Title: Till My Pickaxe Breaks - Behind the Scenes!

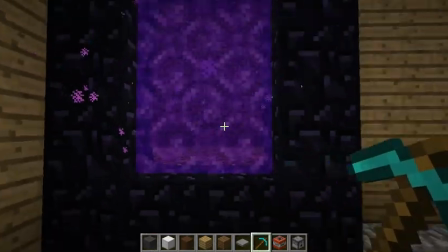[8:05]
And you'll see that this is how I made it look
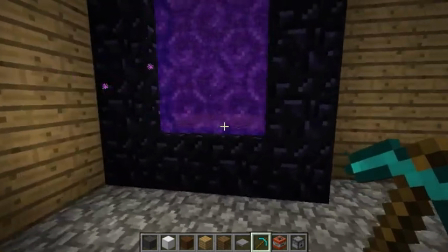[8:10]
like the nether was literally right through the portal instead of just having to wait.
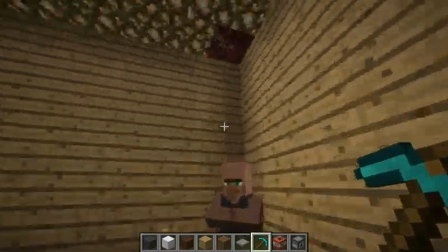[8:15]
I wanted that to be a cool effect. So let's go through this hole.
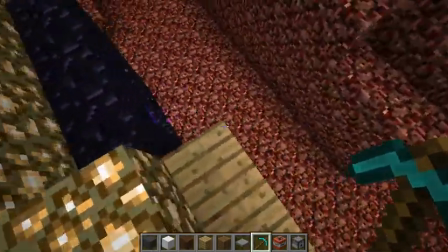[8:19]
And by the way, I made the roof full of glowstone just so it wouldn't, just so it would look like more like the overworld with more light in it.
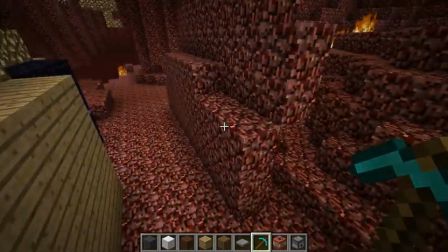[8:29]
And you notice here that there's this random wall of netherrack here. That's just because I set up another place
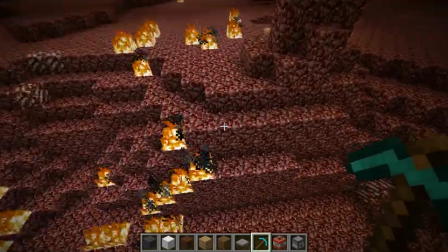[8:38]
and I pretty much copied that area over to
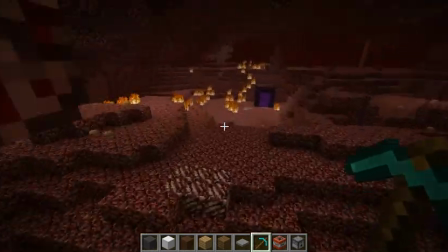[8:43]
my house just to make it look like I was going through the nether portal and ending up back here where there was no house.
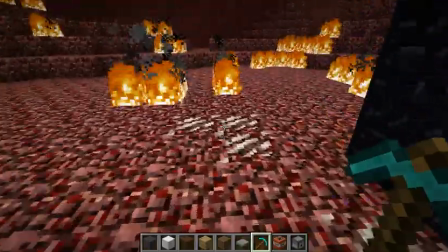[8:52]
All it was the magic of editing,
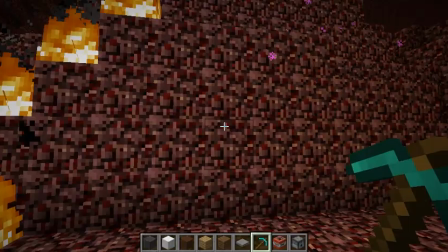[8:55]
where I went through the portal and then cut to when I was right here and it looked exactly the same.
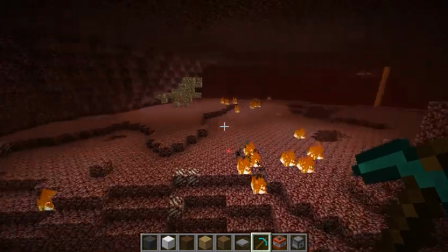[9:01]
You may notice that there's a lot of fire around here, and that's just because I was fighting a bunch of blazes and ghasts.
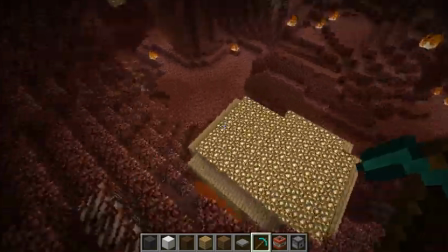[9:07]
As it says in the song, I'm overwhelmed by blazes and ghasts.
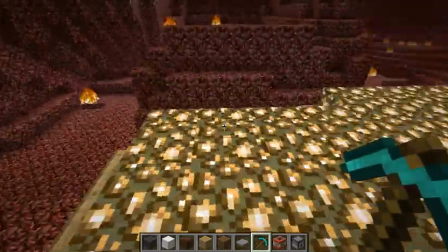[9:12]
They all attack with their fireball blasts, so I had to have that.
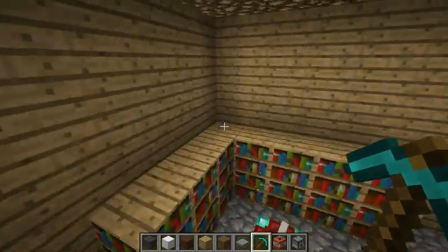[9:18]
Maybe I should have had it at, like another stronghold or something. Or another brick fortress.
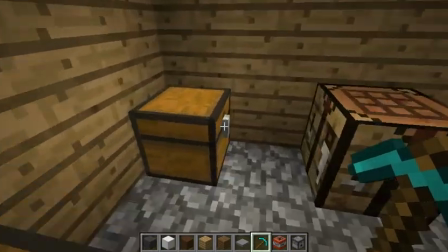[9:26]
And by the way, there's nothing in these chests.
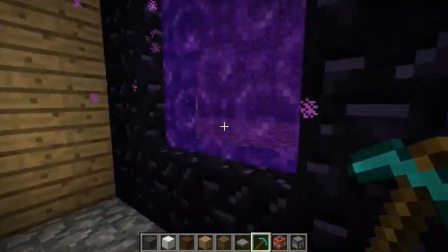[9:29]
I just wanted it to look like the overworld version, so it would seem like you're going through the nether portal, and it's just right there.
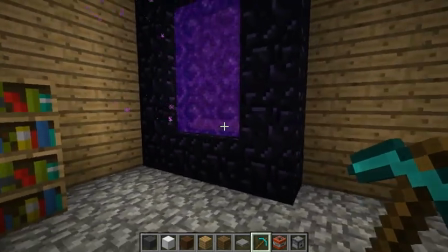[9:38]
I could have actually just broken this portal altogether and just gone through into the nether, but I decided not to.
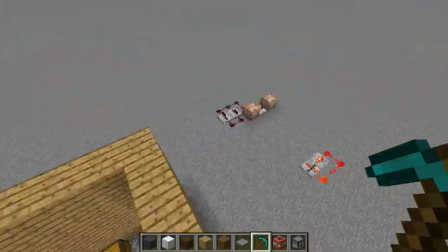[9:52]
And so, I guess that's about it for my Minecraft animation behind the scenes, so thanks for watching, and I'll see you next time.